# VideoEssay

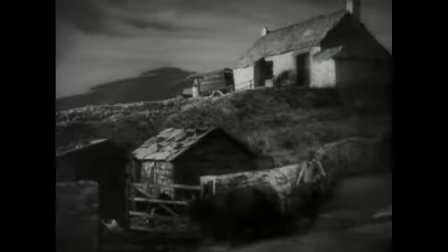The scene I chose for this week's video essay assignment is from Alfred Hitchcock's The 39 Steps, a spy movie I watched for week 4 of DS 106. In this scene, the protagonist wanders the Scottish Highlands while fleeing from the police,
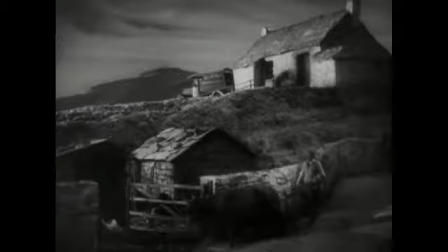looking for a place to sleep for the night while searching for Alt na Shelach, his only clue as to the plot he's fallen into.
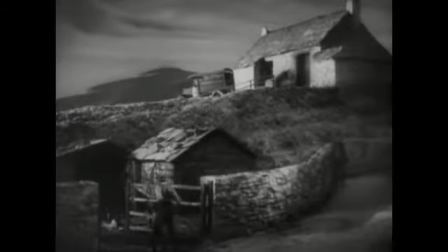This scene opens with our protagonist entering from the right and moving diagonally down and to the left.
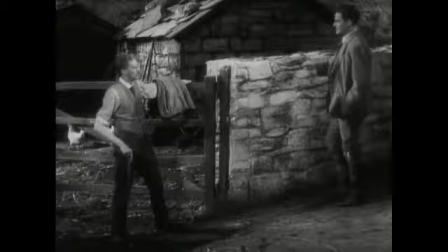Diagonal movement like this in movies can be read as a character moving towards the future or past, with movement up into the right showing movement towards the future and down and to the left being the past. This is not always true, but I think it works in this instance.
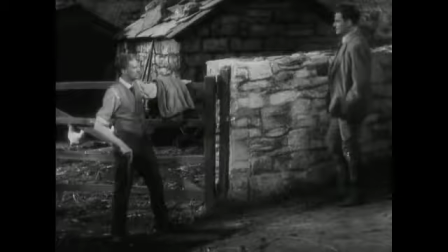If not moving towards his past, the character is not moving towards a brighter future by staying in this house, as we will soon find. His stay with these strangers ends in him being chased by the police.
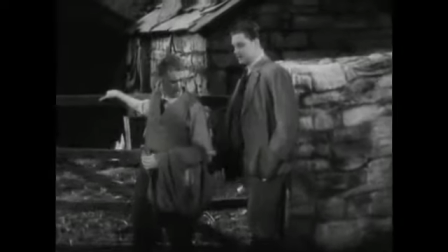The scene immediately sets a tone in the emotions of our characters.
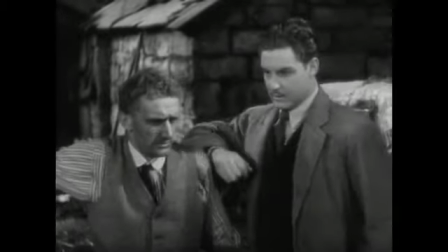You can see that the protagonist controls the scene, being on slightly higher ground than the crofter he has just met.
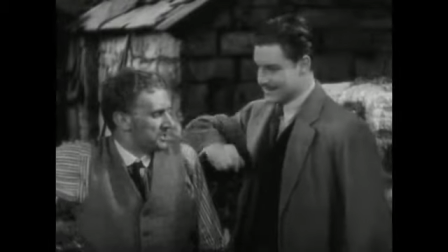As the scene progresses, you may notice how this contributes to the feeling that the protagonist is in control of the scene.
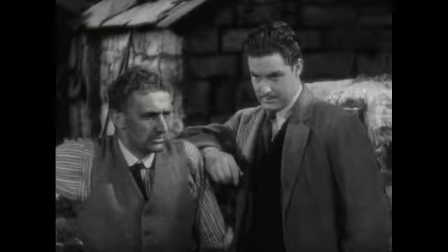As they begin to talk, you can see that the crofter does not look at the protagonist. The protagonist is trying to find information, and the crofter wants nothing to do with him. He seems wary of the stranger. Yet the protagonist is determined, and doesn't move his gaze from the crofter.
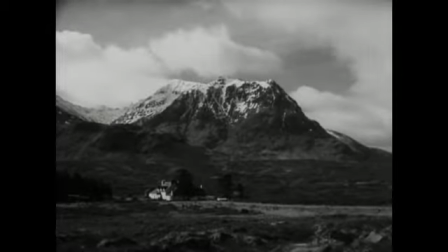This scene has some interesting visuals, with the camera zoom that happened right at the beginning of the conversation,
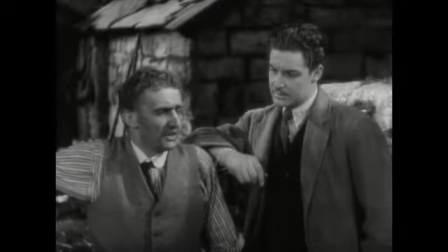and the cut from the conversation to the mountain, and shortly after, the map. The movement of the camera zoom makes the scene just look more interesting,
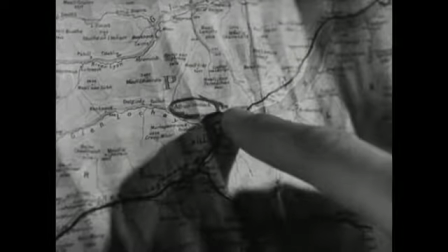and the cuts to the still images break up the monotony of the conversation.
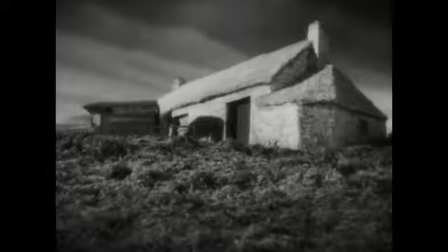The same goes for the cut to the van leaving the crofter's house, and the van's movement from the house.
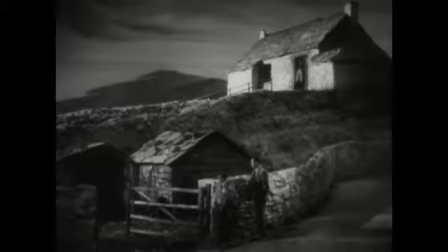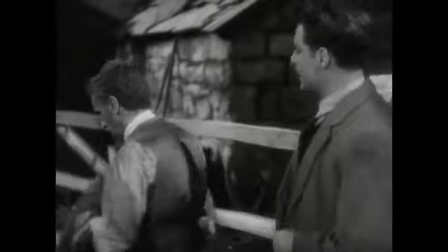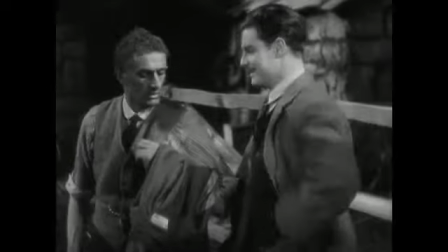Now, we can see that the control has shifted more towards the crofter.
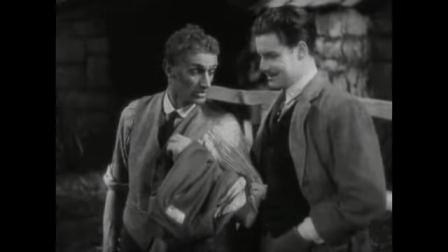The protagonist reveals that he needs a place to stay for the night, giving the crofter more power in a way.
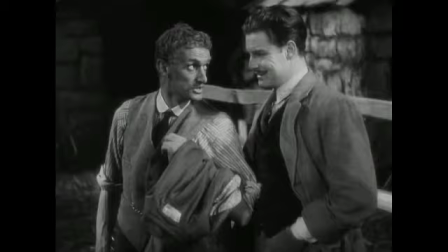You can see they are on more level ground, and the crofter looks directly at the protagonist a few times while the protagonist looks away.
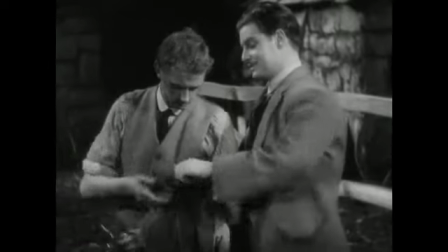This scene has a lot of interesting visuals,
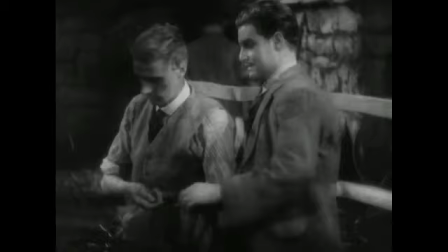from the cuts of movement to still images and the narrative that it conveys, and also just the tone and emotion that is set by the location and expressions of the characters. In that way, I think it's an interesting scene to analyze.